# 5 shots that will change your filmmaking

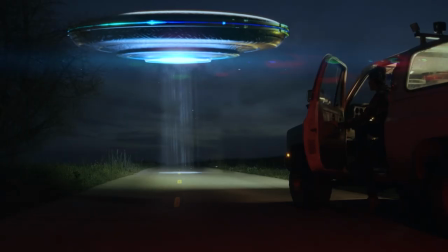Are you finding your videos lacking something? I don't mean a budget or fancy VFX, but maybe your work is starting to all look the same as each other.
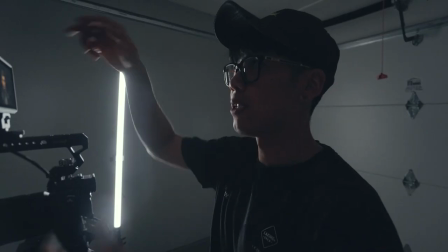Hey, it's Herman here again with Artlist, and if you shoot a lot of videos like me, then you start prioritizing efficiency over creativity. Whether it's commercial work or narratives, I just find myself developing the habit of always pulling out the same techniques and playing it safe,
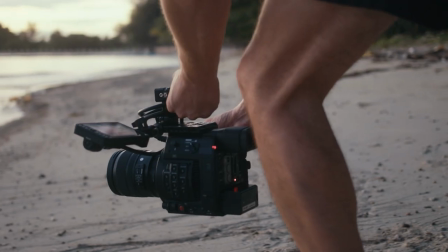mostly to make sure that I hit deadlines and not disappoint my client. Now, the cost of being a well-oiled machine is that we forget about the tools that we've left behind. Here are five techniques that don't get as much attention as they deserve, but, like James Bond, they can act as secret weapons that improve your storytelling through video. The first one is the antiframe, and it's a term I haven't heard in so long that I was convinced I made it up until I found this Reddit comment.
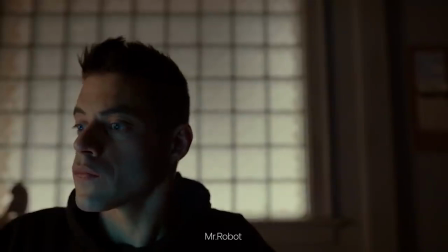Glad I'm not insane. Yet. The antiframe isn't just the clever use of negative space, but also the direction your subject is facing.
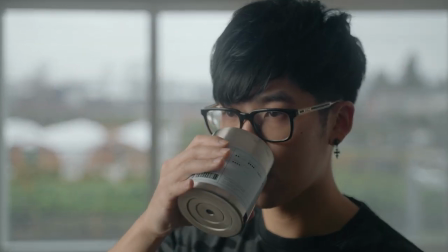Normally, you'll have your subject facing toward the negative space, which provides balance in the frame and feels natural to look at.
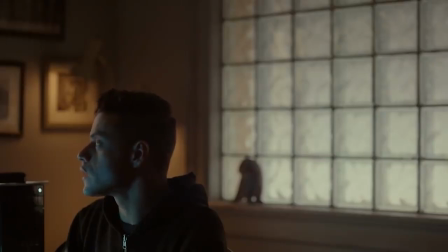Anti-framing is unnatural as you have your subject facing the edge of frame, giving a sense of loneliness.
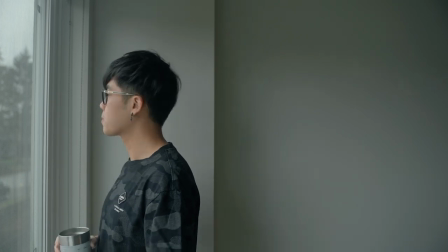I wish I could take out my dog for a walk. Too bad the weather reminded me I don't have one.
I see this used often in movies or TV shows to let the viewers know that something is a little bit off or that there's a disconnect between the subject and everything else. You might not use this technique when talking to camera like I am right now, but for moments that you want to create a sense of isolation, it's perfect for your next narrative film, documentary,
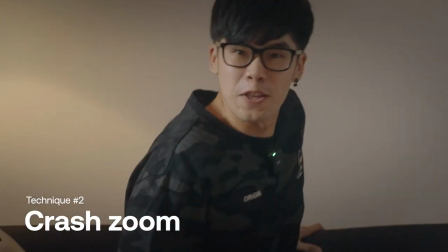or even social media. Next, we have the crash zoom, which is a term for zooming in or out really quickly.
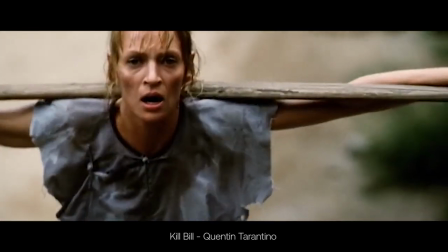You're probably familiar with this wacky technique if you watched Quentin Tarantino's films, but outside of his work, zooming that fast almost feels like committing a crime. However, I think that it's one of the most underrated techniques because you can accomplish so many things with it.
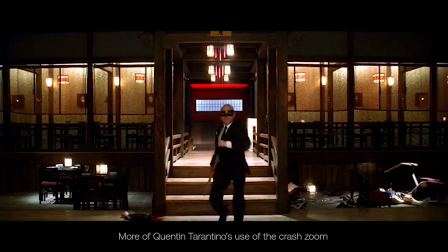In narrative work, it's a great way to add intensity to your scene by quickly delivering new information.
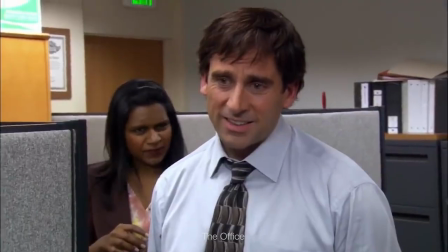In TV shows, it can be comic relief as it hyper-focuses on the character's reaction to amplify the funny.
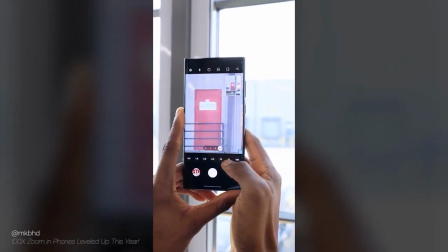For social media, it's a great way to quickly direct the viewer's attention for coverage. The zoom on smartphones lately are way too good to not take advantage of this. My favorite thing about the crash zoom is that you can hide an invisible cut to make sure that you get your perfect shot.
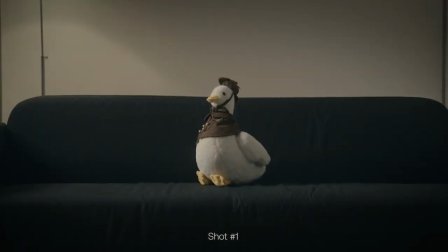Just end your first shot with a fast zoom and start your second shot with a fast zoom as well. Then make a cut in the edit to stitch the shots together into one seamless masterpiece. When I first started making videos, I felt like a horse chasing after the cinematic look like a dangling carrot.
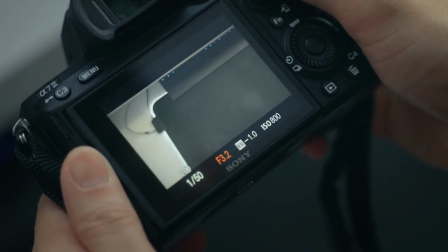And shooting with shallow depth of field made me feel like a master cinematographer.
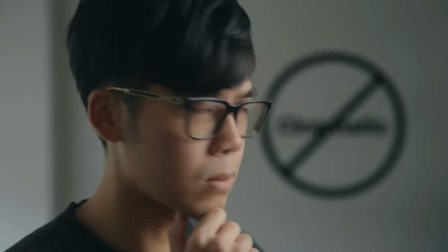But I saw deception in those blurry backgrounds because years later, I realized that using deep focus is the mark of an experienced creator.
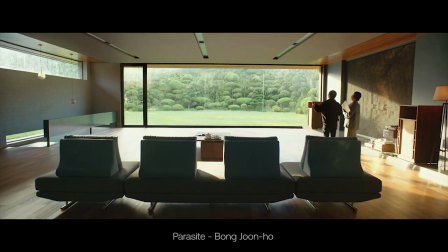Deep focus is when everything in the frame is in focus and relies on other elements like composition, staging, set deck, and lighting to create visual interest.
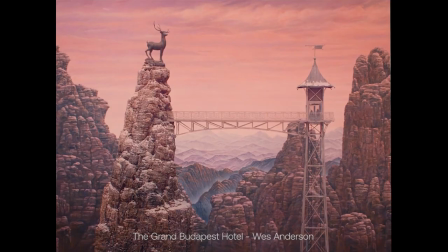I first noticed this technique in Wes Anderson's films and realized how much more engaged I was because everything's in focus.
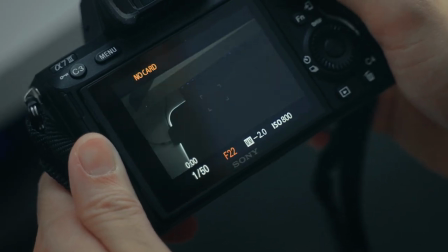Now to accomplish this, you just have to close down your f-stop as far as you can while correctly exposing your scene to compensate but if you're lazy like me then smartphone cameras try to keep everything in focus by default so filming on there is the perfect way to practice deep focus compositions
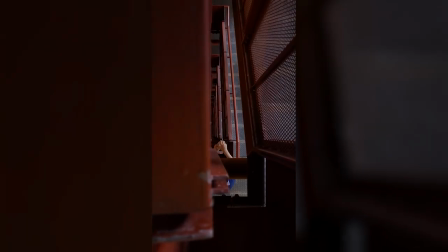by the way if you're looking for ways to create cinematic videos with only your phone we have a video just for that if you click on that little pop-up this next technique is actually used by many modern creators but only for one purpose to
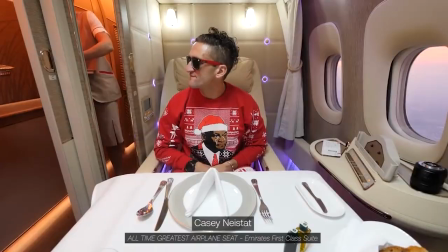cut up moments like these between your talking headshots that's right i'm talking about the jump cut. It's an editing technique where you break up a single shot and cut away a segment of time from it. Now, how can it be underrated if it's used so often? Like I said, it's because I only see it being used for one purpose, which to me is like using water to only wash your hands.
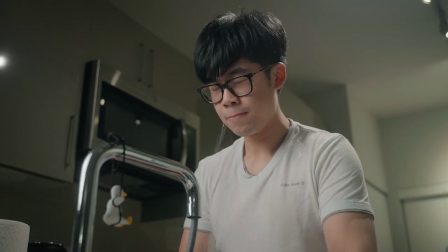You can drink it, water your plants, have it ruin your day. You get the idea.
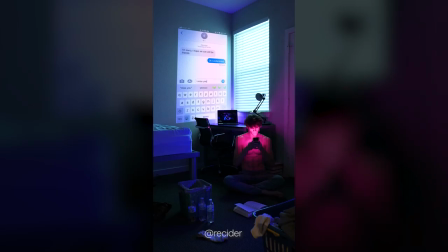Jump cuts are a great way to show the passage of time and only highlight what's worth showing to your viewers. It's also a great way to create a sense of urgency by using it as a montage. If you work on music videos, you can use jump cuts on the beat of the music to create a satisfying experience.
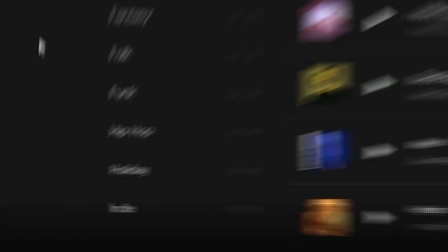Here's an example with a song that I used from Artlist.